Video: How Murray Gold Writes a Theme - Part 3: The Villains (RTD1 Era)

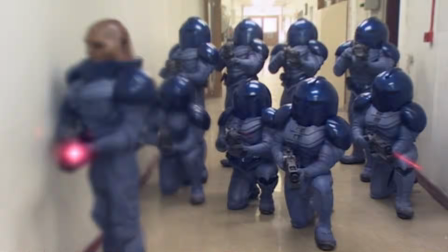(24:34)
But when played as separate notes in a melody, it really highlights that chaos of the Sontaran attack on the unit bass. The
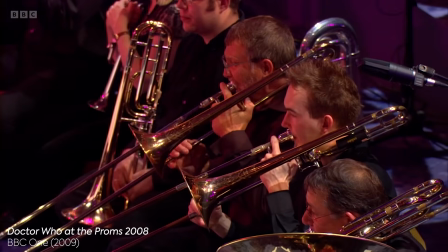(24:41)
inclusion of the brass in the instrumentation here obviously has connotations of military and war,
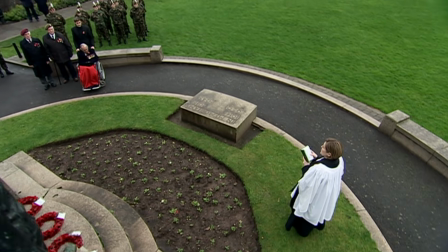(24:45)
but whereas we might typically think of that sound as maybe quite sombre and drawn out melodies you might hear at a military parade or remembrance service,
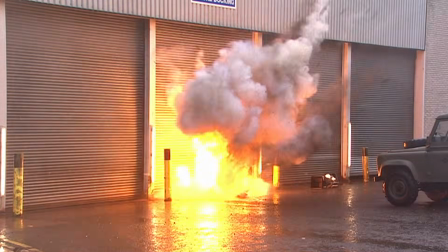(24:54)
here we have the contrast of this frenetic staccato melody depicting the
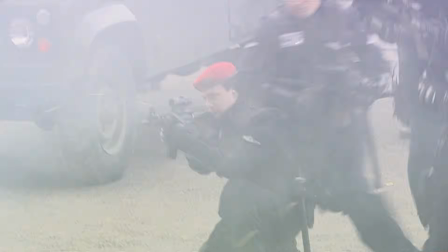(24:59)
chaos of war and the Sontarans' glee and enjoyment of it.
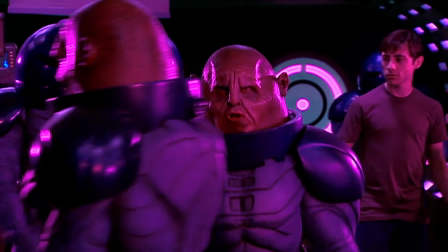(25:04)
This motif has a very percussive quality to it, and paired with the brass it sounds really like it's spurring the Sontarans on into battle.
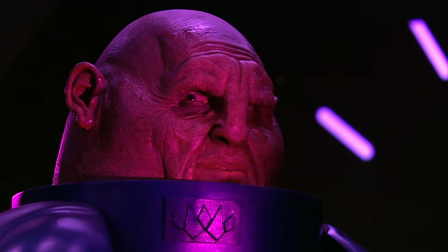(25:11)
Similarly, I like that the core element of the motif is essentially just the repeated brass line, which again feels almost like a musical war cry for the villains.
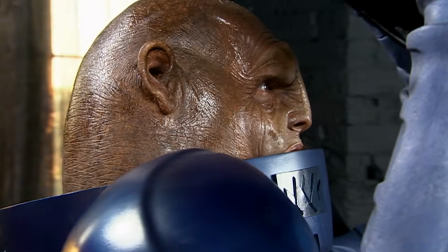(25:21)
Unfortunately, this theme doesn't really crop up again, possibly because we won't get a proper Sontaran story again until War of the Sontarans.
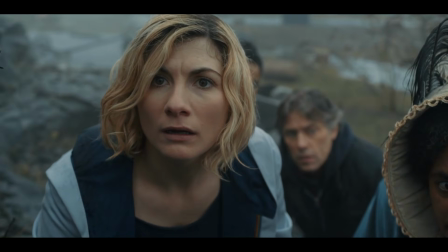(25:28)
But like I said, it's a banger, so we're talking about it here.
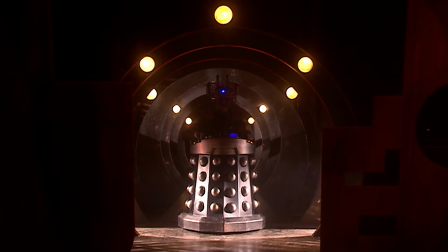(25:39)
As previously mentioned, the other big returning villain for Series 4 was Davros,
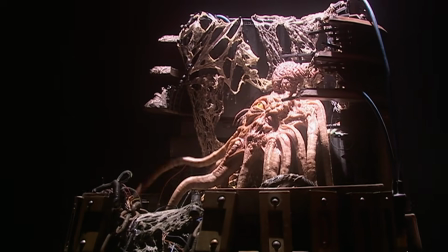(25:43)
making his debut in the modern series alongside his creations in the Stolen Earth, and for his theme, Gold delves straight into the realm of horror.
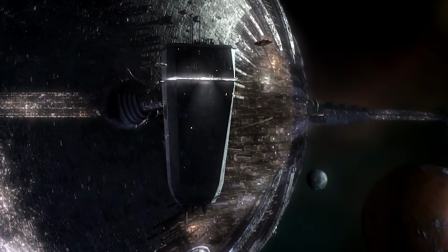(25:52)
We begin with these distorted, gated synths that sound as if they're echoing through the shadows of the Crucible.
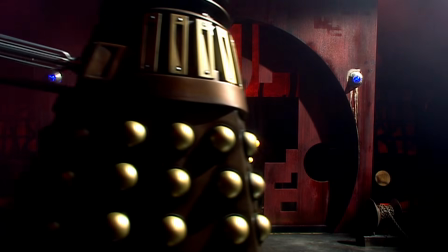(26:02)
We get some eerie, dissonant strings on a bed of low piano bass drone,
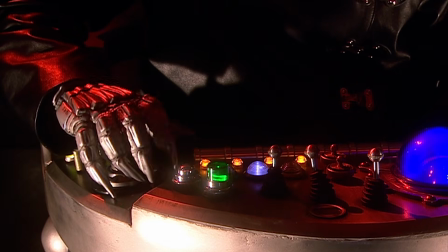(26:09)
before we get notes from the top end of the piano that create this sound of tinkering, like Davros's twisted experiments,
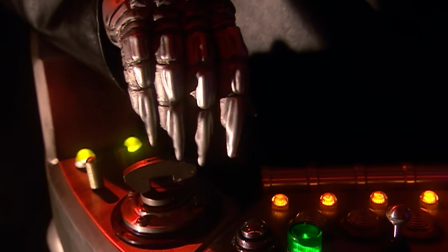(26:19)
punctuated by these cymbal hits on the offbeat that sound more like a bit of scrap metal, like someone is building something.
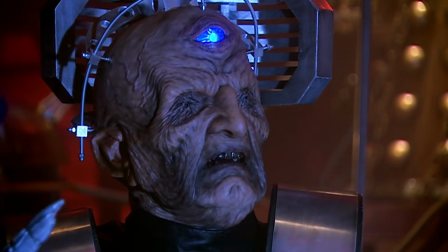(26:27)
The piano gets more frenzied with its dissonant top notes, creating something unnatural and obscene,
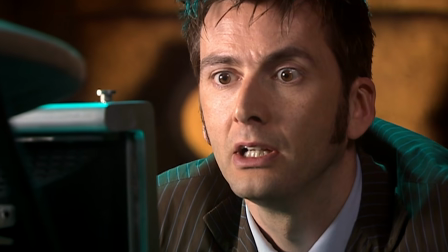(26:34)
as the strings and the rest of the accompaniment underneath it grow and swell, as if dynamically building towards his reveal.
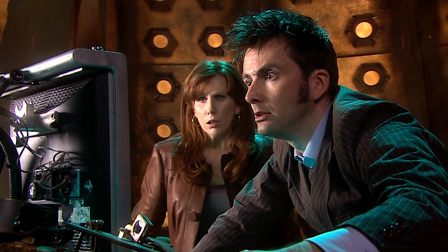(26:43)
This isn't so much a recurring theme as it only features in the Series 4 finale, at least as far as I could tell,
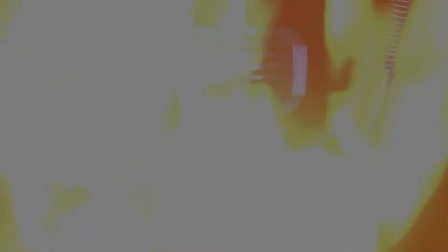(26:50)
but I think it's a really great little motif, so it deserves a mention. And that brings us to the end of the video.
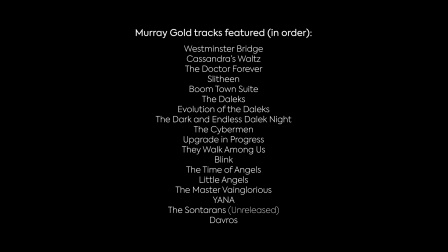(26:58)
Thank you very much for watching. If you've enjoyed, please give it a like, share, subscribe, all of that stuff. If you'd like to support me any further, I do have a Ko-fi which you can donate to. I also have a Patreon for my podcast, which I host with my friend Kat.
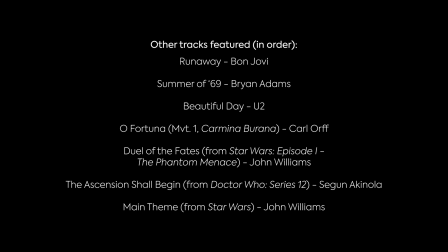(27:11)
It's called the Says Who Podcast. We talk all things Doctor Who, reviews, news, interviews, things that don't rhyme.
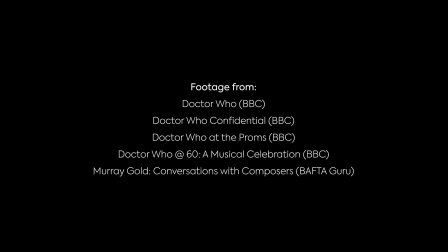(27:17)
And over on our Patreon, we have all of that, plus a load more bonus bits and pieces. But thanks very much for watching, and hopefully I'll catch you again soon. Alright, cheers, bye.